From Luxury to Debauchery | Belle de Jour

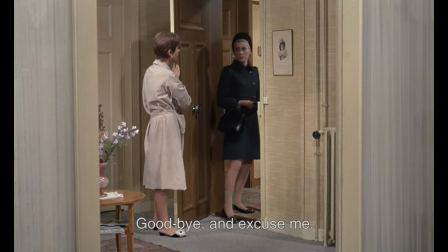Subconsciously, it's a cry for help. Getting lunch with him would give her an excuse to not go to the brothel at 2. too.
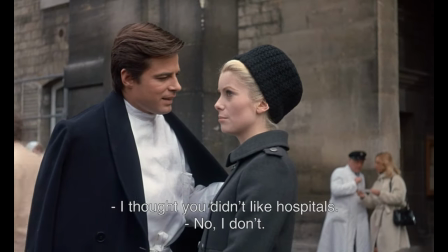But Pierre has other plans.
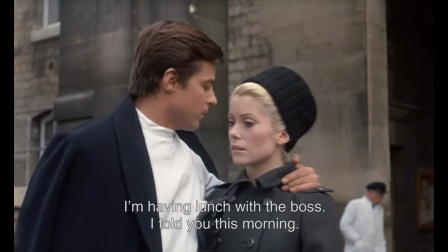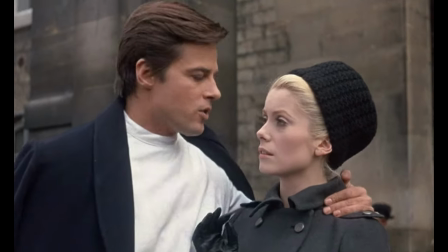Sorry honey, I'm on that grind and I just gotta have lunch with my boss.
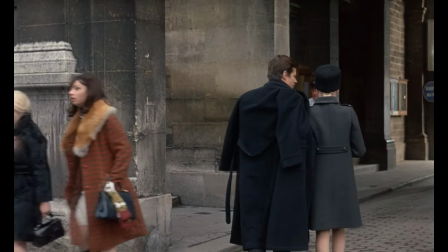That lunch better be delicious cause you're gonna be paying for it a lot.
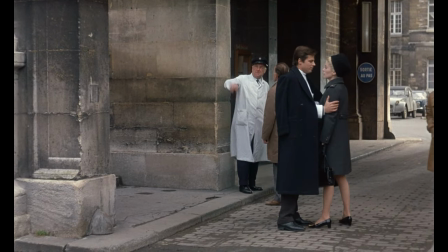This is just another example of how they may be married, but they live in two different worlds.
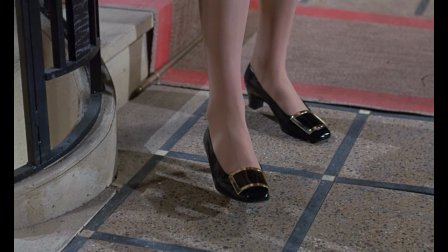On her way back to the brothel, we focus again on more clothing. Her shoes and her sunglasses. The shoes are another nod at her upper class status, but the sunglasses are a bit more complex.
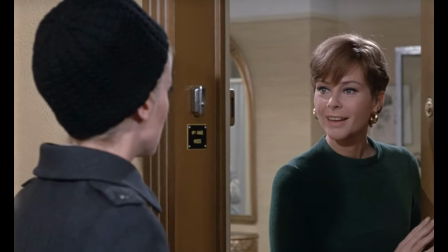Eyes play a significant role in Bunuel's films.
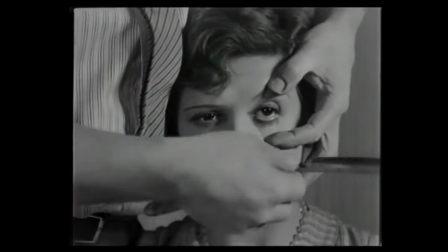Arguably, his most famous scene comes from Unshan Andalou, and consists of an eye being sliced open.
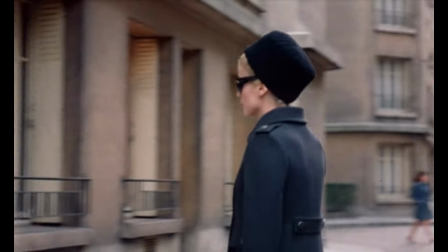Covering eyes with sunglasses can be read in many different ways. The eye can be associated with voyeurism,
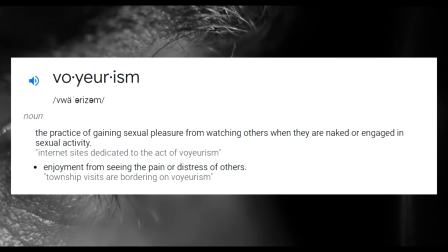the practice of gaining sexual pleasure from watching others engage in lewd acts, an event that happens later on.
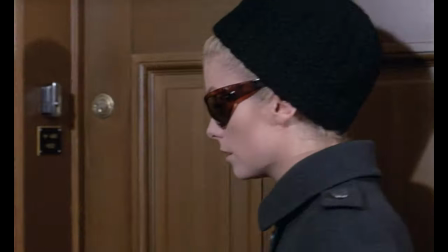It could also represent bourgeoisie blindness, limiting how you see the world as part of the upper class.
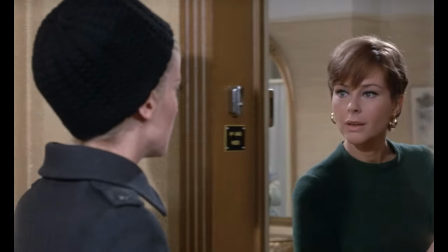Venturing into the brothel will show her how the real world works.
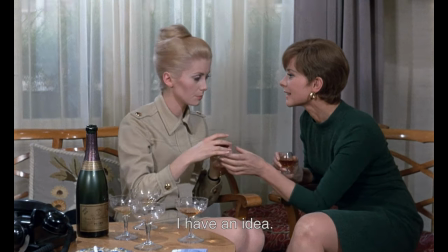In order to protect her privacy, Madame Anaïs gives her the name Belle de Jour.
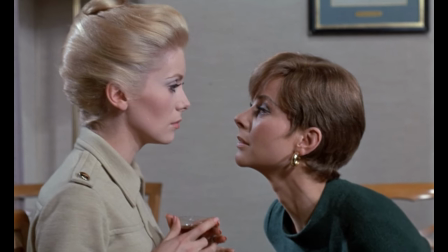At one point, Madame Anaïs offers her a kiss, and she slightly leans into it, surprising even herself.
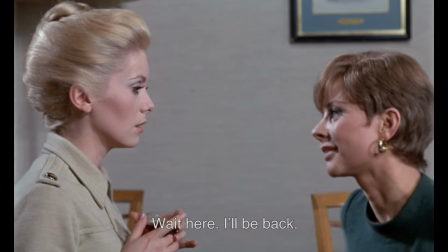Now, I'm by no means the most knowledgeable person when it comes to lesbian history,
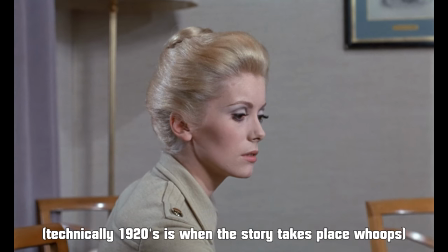but I think it's a safe bet to say that gay relationships were probably not accepted in the 60s, and even less by the influential church.
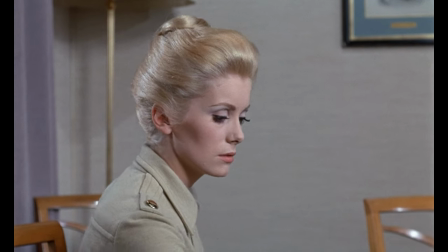If Severin ever considered being with a woman, Well, there was no outlet for her to explore that.
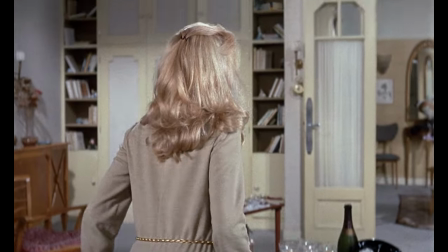This may sound strange, but the brothel provides her a place of freedom from the chains of her status.
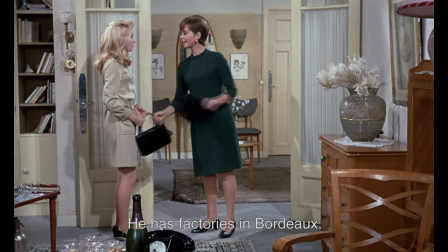We go on to meet our first client, a candy manufacturer. But as we'll see, he's anything but sweet.
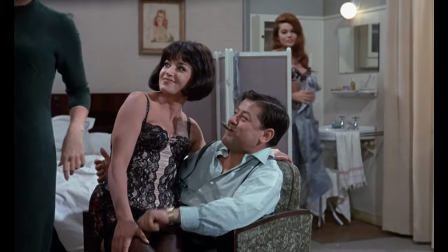Once again, class division is hinted throughout the scene.
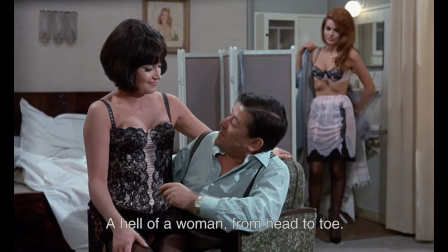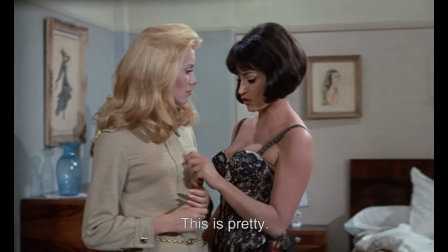The girls admire her clothes.
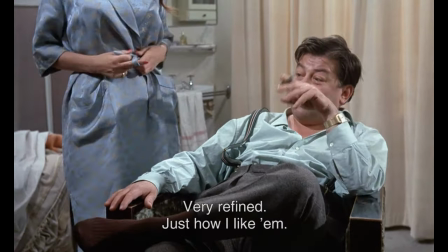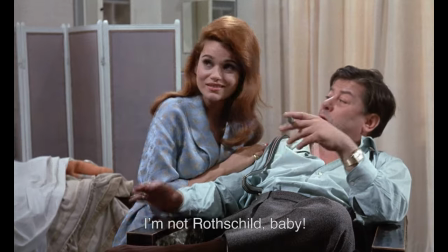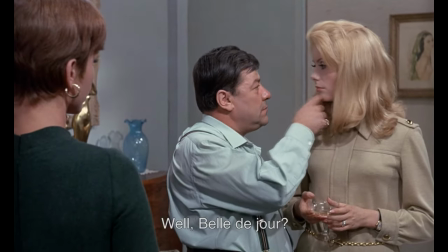Everyone is generally having a good time, except for Saberine. She leaves the room and Anaïs tries to encourage her back in.
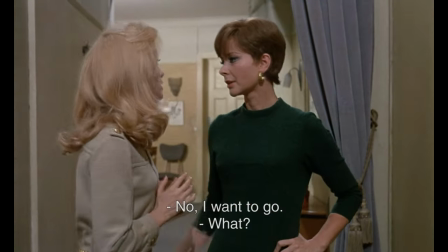When that doesn't work, she commands her.
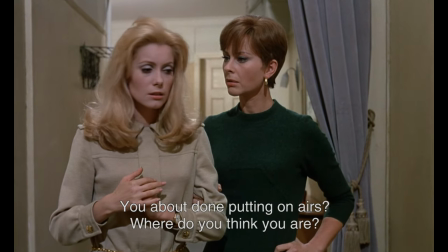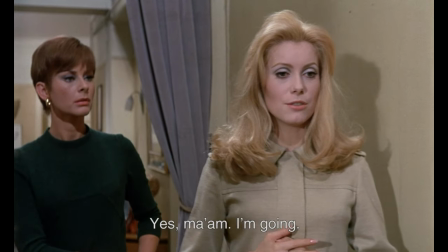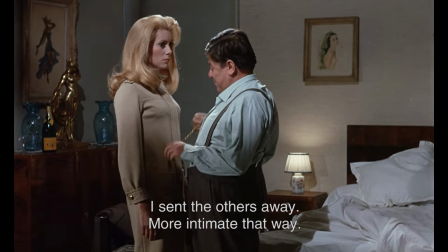If that wasn't confirmation enough, during her time with the client, she rejects him when he tries to be nice, and then accepts him when he's more authoritative.
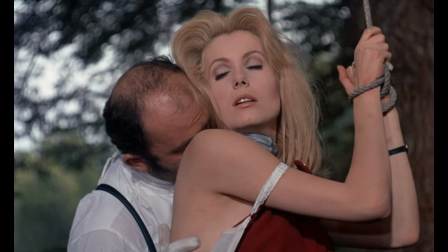We had our big hint in the opening, but now it has seeped into reality. Sephardin is submissive, even a masochist.
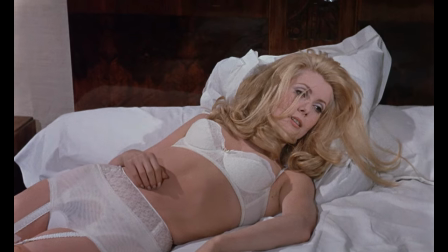This here marks the point of no return for her. She's in too deep. Kind of like this guy.
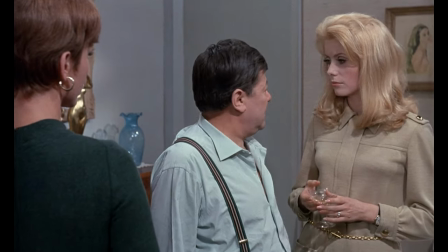Something interesting about this film is that while it is about sex, it isn't really sexual, like at all.
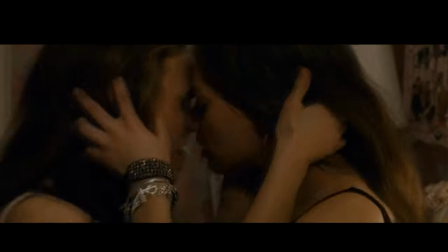Most films covering a topic like this tend to over-embellish the act through close-up camerawork.
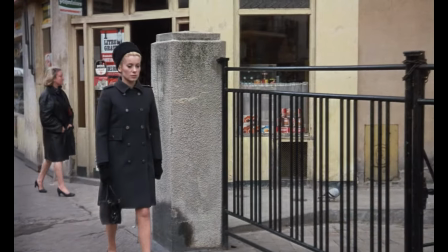If anything, Belle du Jour focuses more on clothes than the naked body.
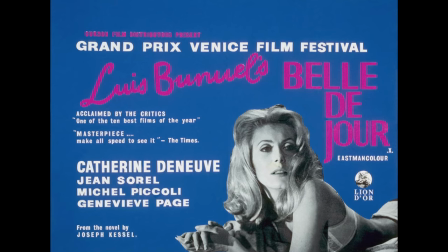However, not everyone got the message. Funny thing about this film is that it's Bunuel's most financially successful work.
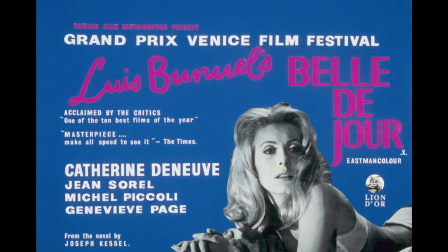And that's because, you guessed it, sex sells.
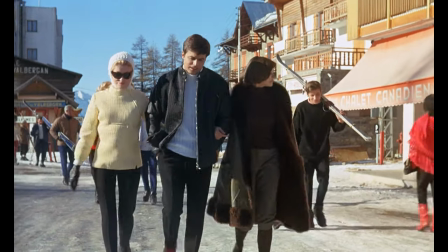Now this film wasn't really marketed as a sexual film, but the novel was well known for being dirty.
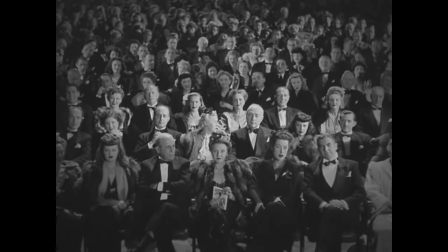So men came out in droves. Screenings were often packed, people even crossed borders to see this thing.